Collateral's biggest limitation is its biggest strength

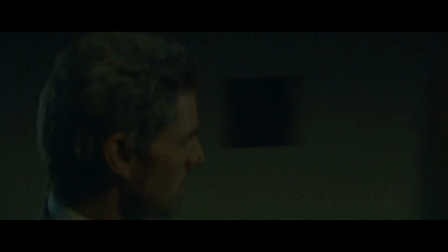(4:02)
What Max doesn't know at this time is that Vincent is an assassin, and that he's asking Max to escort him between his five targets for that night.
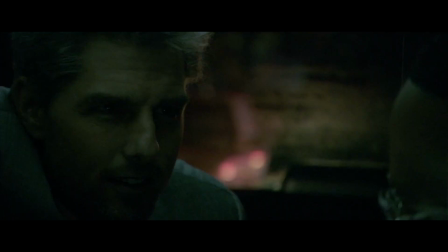(4:10)
But it's too late. Once you're in a two-shot together, the die has been cast.
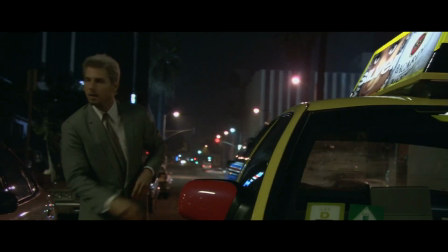(4:15)
And they come together and all of a sudden, it's like a spike in a railroad right here in this point where things are gonna change this night.
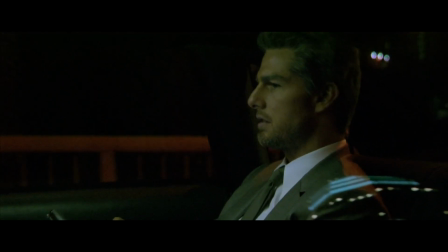(4:22)
Max's conversations with Annie and Vincent follow some similar patterns. They start off disconnected, though on different sides.
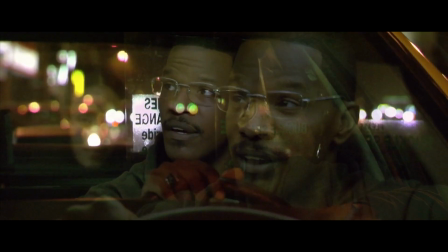(4:29)
They talk about work and LA and touch on Max's dream of taking control of his career before finally reaching some common ground.
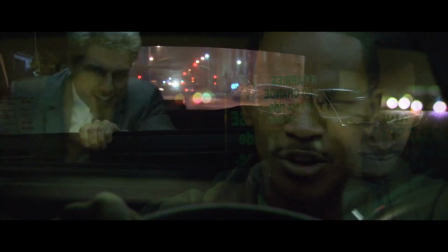(4:37)
but these scenes diverge visually to signal the way the relationships between these characters will develop throughout the rest of the film.
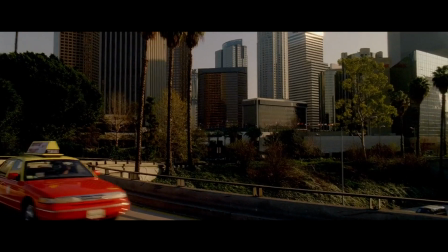(4:45)
When viewed this way,
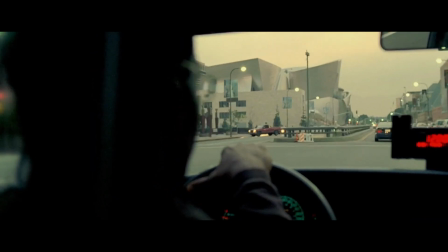(4:46)
the cab transcends its role as just a practical setting and becomes the frame that mediates the ways that Max can associate with his passengers.
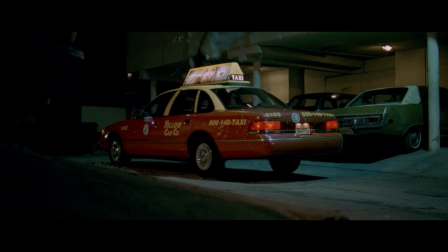(4:55)
Once that frame starts to break down, though,
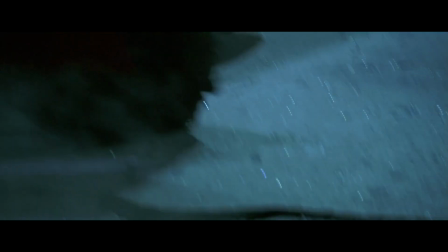(4:58)
Max is forced to confront an unstructured reality and learn how to move through the world beyond the safe confines of the taxi cab.
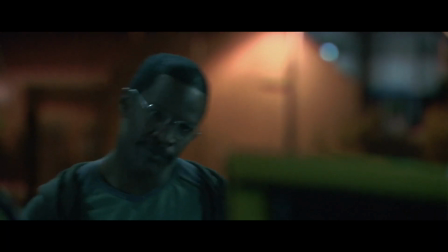(5:07)
Everything I talked about here was just in the first 20 minutes of Collateral, so I would encourage you to give the film a watch or a rewatch and see all the other ways that
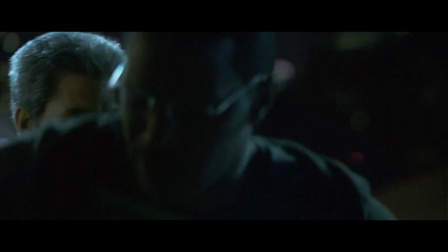(5:15)
Man and BB approached the restricted set of a taxi cab throughout the rest of the movie.
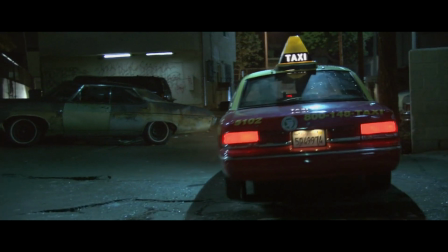(5:20)
This movie really starts to open up once you start to observe the ways that Max and the cab are connected.
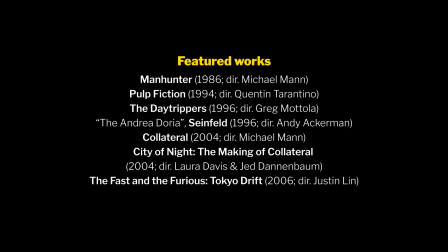(5:26)
Thanks so much for watching, I never really know what to say in these outro parts, but please consider subscribing if you liked the video, and goodbye!